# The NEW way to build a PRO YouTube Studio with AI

There's a new way of designing YouTube studios, and it's completely changing how I'm thinking about set design. Doesn't require a large space or expensive furniture, and it can be set up at the press of a single button. So I decided to try it out myself, and everything you're seeing right now is the result. In fact, everything you've been watching so far has been a lie. It's just a TV screen.
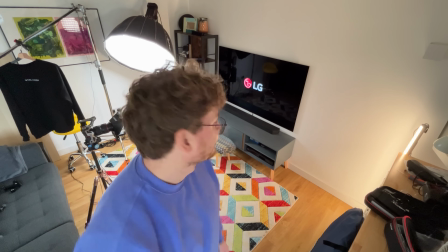(0:25)
So in this video, I'm going to show you in 10 easy steps how to build your dream studio on a TV in such a way that nobody will know it's not real. Step 1. Define the world. Before you touch a single cable, you need to decide the vibe of your studio.
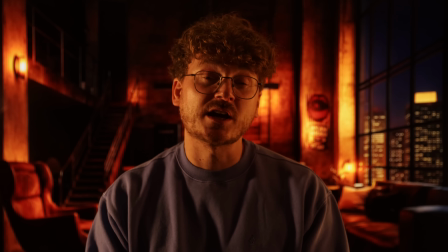(0:41)
Is it going to be bright and airy, cinematic and moody, or warm and cozy? This decision is the foundation for everything that follows. It's like picking the mood lighting for a party. Set it wrong and the whole night feels off. Set it right, everything clicks and the wine will flow. And here's the best part. Now you can create a space that's truly yours, even if budget or space used to hold you back. So here's what you do. Take a few minutes right now and picture the energy you want people to feel when they watch your videos.
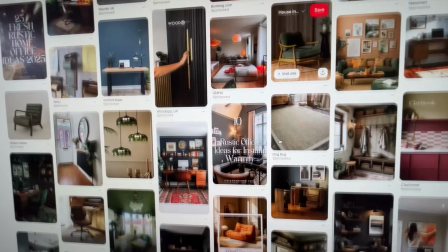(1:11)
Search for a reference image that nails that mood. Save it, print it, tattoo it on your forehead if you have to.
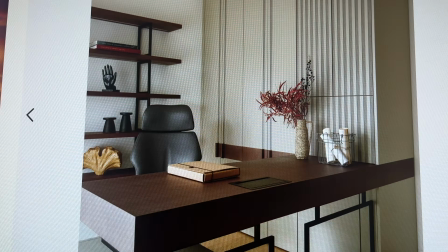(1:17)
That's your North Star for every decision you make next. Step 2. Build the scene in AI. Forget stock photos, they're boring and never quite fit. With AI, you can design your dream set from scratch. Want a neon sofa, a bookcase full of rubber ducks?
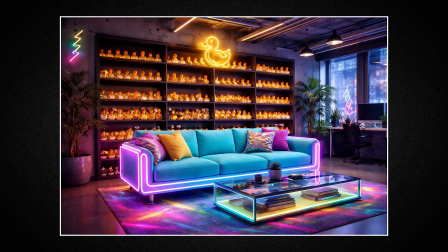(1:33)
Go wild. The best part, once you've nailed your scene, you can ask AI for an alternative paint job.
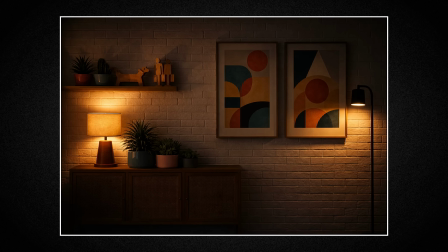(1:39)
Or adjust the lighting, from day to night, or even a sunset version, so your studio can match any mood, anytime.
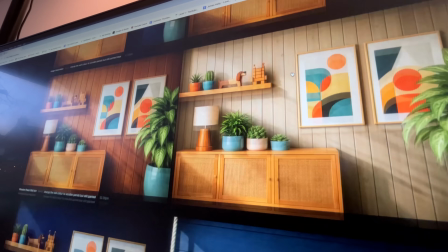(1:47)
Nice. So dive in, experiment, save your favourites, because with AI, you're not stuck with one look.
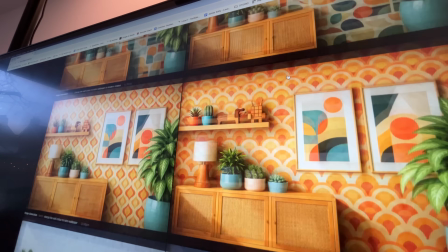(1:52)
You've got endless options at your fingertips. Step 3. Make it fit reality. Now, adjust your scene so it works for your real setup. Your TV size and where you sit decide what exactly shows up behind you.
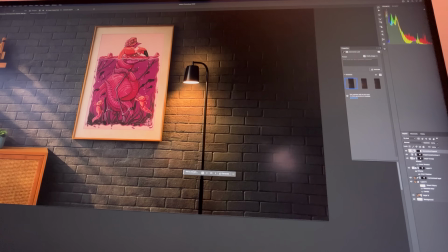(2:05)
So you might need to extend a wall, add some floor, or move props until everything looks believable when you're in front of the TV.
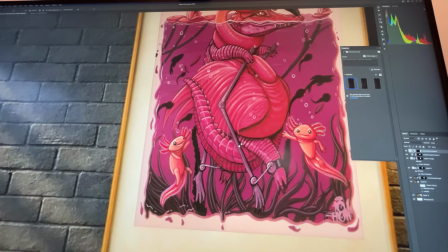(2:11)
Double check that nothing important gets blocked, and make sure every item looks the right size next to you. If the scale is off, like a lamp the size of a car or a chair that looks like it's from Barbie's dream house, the illusion just falls apart. When you step in front of the screen, it should feel like you're really in that world. Step 4.
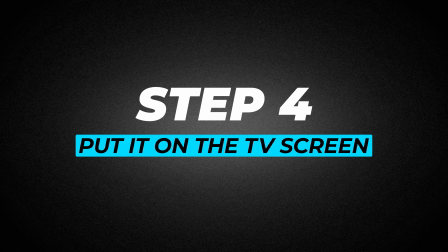(2:30)
Put it on the screen. Next, we need to get your image onto the TV, and the simplest way is screen share if your TV supports it.
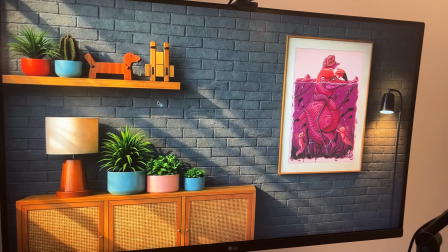(2:37)
If not, use an extra long HDMI cable, or save the image to a USB stick and plug it in.
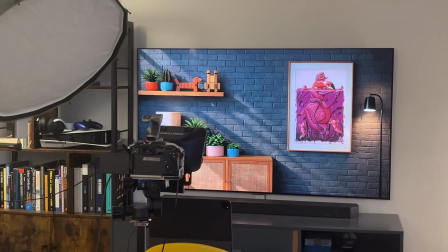(2:43)
Whatever's easiest, just make sure your scene is live on the TV and you're ready to go.
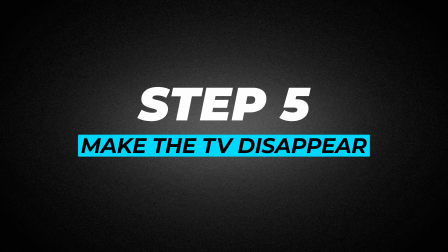(2:47)
Step 5. Make the TV disappear. Your image probably won't look right on the TV at first, so you got to head into your TV settings,
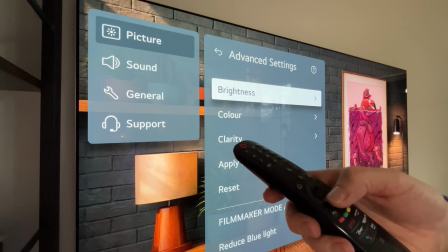(2:55)
turn off any sharpening or fancy effects, adjust the color profile and contrast while comparing it to your computer screen.
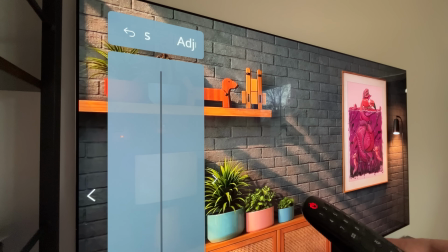(3:02)
The goal here is to match the TV image to your original as closely as possible.
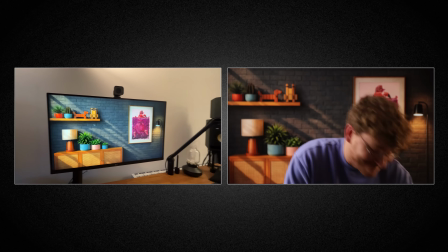(3:06)
So what you see on your computer is what shows up on the TV. The closer the match, the less it looks like a TV and the more believable your set becomes.
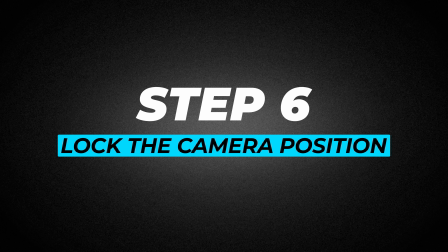(3:15)
Step 6. Lock the camera. Now it's time to bring in your camera. Set it up so it's perfectly level with the TV.
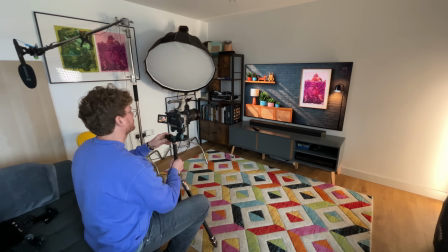(3:22)
No tilt, no weird angles, just dead center. And most importantly, no edges of the TV to be shown.
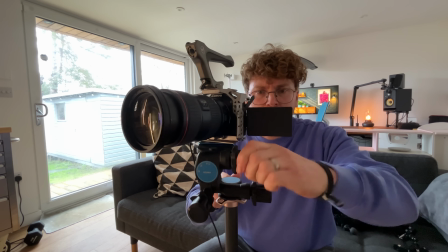(3:29)
Test which lens works best for your space and screen size,
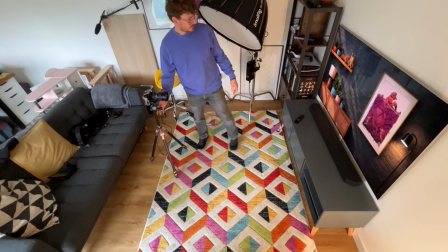(3:32)
because you want enough distance between the TV and the camera so you're not giving viewers a close-up of your nostrils.
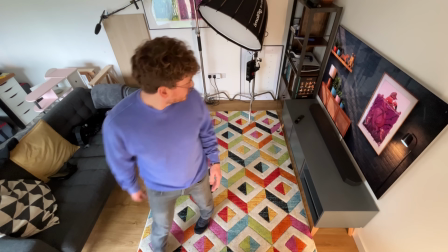(3:38)
For my 65-inch TV, a 50mm lens hit the sweet spot. Find out what works best for your setup, dial in the perfect position, and lock that camera down. And as for the settings, you don't want the background to turn into a cinematic mush, so f2.8 is ideal. Step 7. Place yourself inside the scene. Now it's your turn to step into the world that you built. How high or low you sit depends on your TV setup. Sometimes you'll even need to get creative.
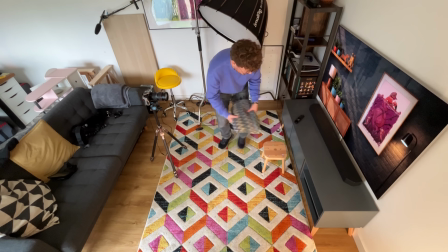(4:05)
I've even grabbed a kid's chair to get myself at the perfect height.